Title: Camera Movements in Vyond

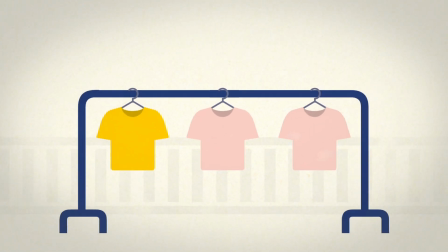[0:07]
these are three nice t-shirts. Which one should I pick?
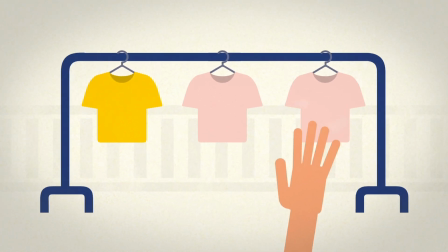[0:14]
Wait, let's take a closer look.
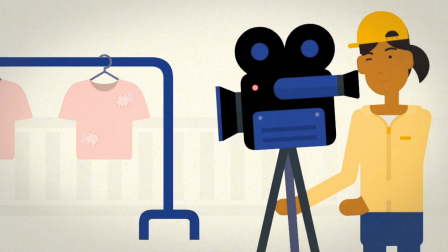[0:21]
Basically, we apply camera movements according to what kind of information we want to show the audience.
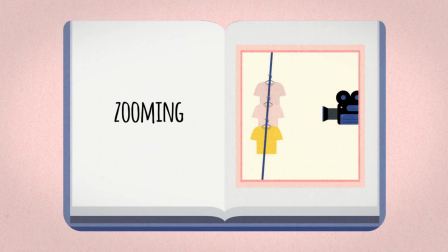[0:26]
There are a few camera movements which are commonly used when making videos. Zooming means changing the focal length of the lens.
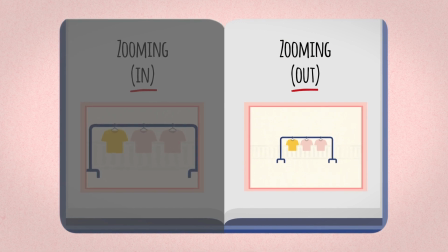[0:34]
It gives the illusion of moving closer to or away from the object and magnifies the details or extends the field of view respectively.
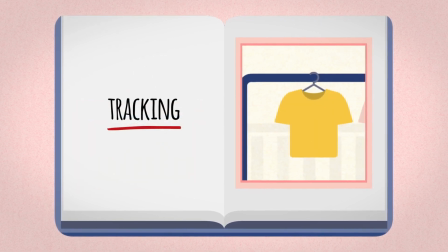[0:43]
Tracking is moving the camera from one side to another side with a constant distance.
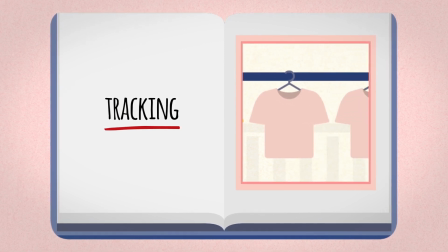[0:49]
It is used to follow a subject that would leave the frame, such as a character or vehicle in motion, in this case, the t-shirts.
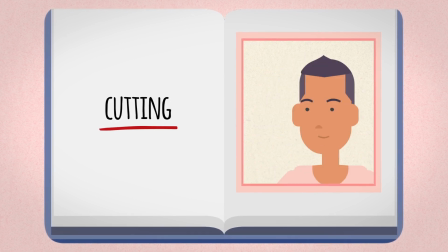[0:57]
Cutting technically serves as a transition between camera angles. It is usually used for dialogue scenes when camera movement is unnecessary.
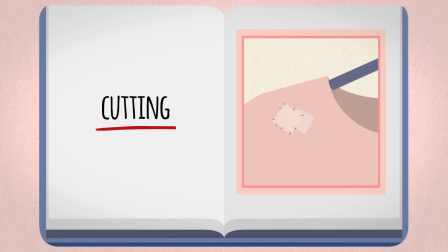[1:05]
It can also be used to create a montage sequence. Let's see how to apply camera movements in the Vyond Studio.
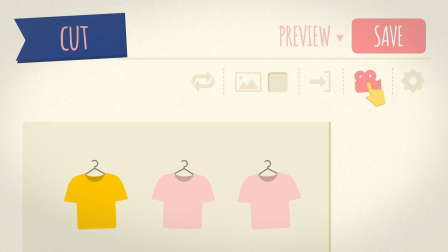[1:13]
When adding a cut shot, simply click on the camera icon at the top right corner.
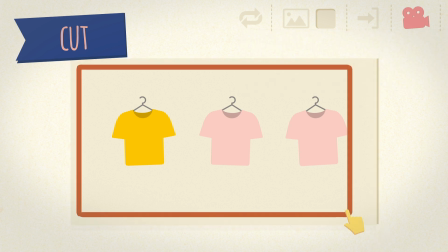[1:18]
Add camera, and frame the elements that you want to capture with the rectangle on the stage.
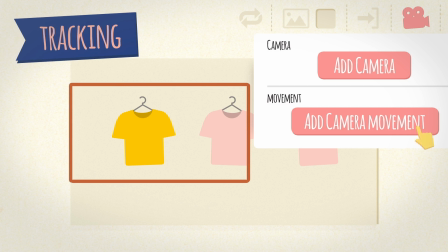[1:24]
When applying tracking, click on the Add Camera Movement button.
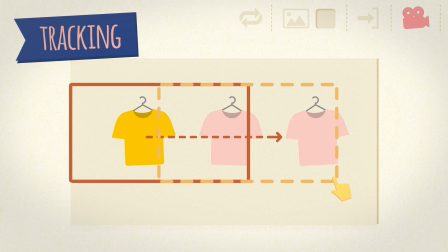[1:29]
Position the beginning location and the ending location by moving the rectangles around. It's pretty easy, right? By scaling the size of the rectangles, you can create zooming.
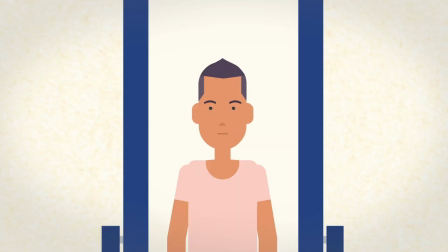[1:42]
Okay, quiz time. Do you know how to create this scene? The answer will be shown in 4 seconds.
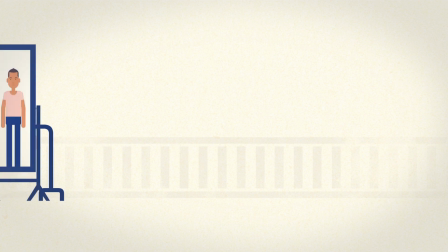[1:54]
Here we go. Create a composition with a character in the mirror on the left and its back view on the right.
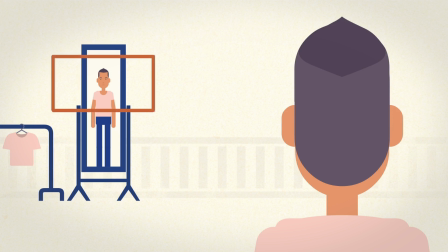[2:02]
Set the first camera smaller, like this, and the movement like this. Done.
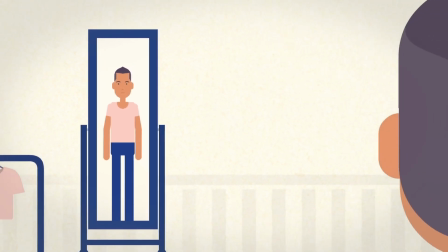[2:10]
If you think you've got the hang of it, why not try one of your own?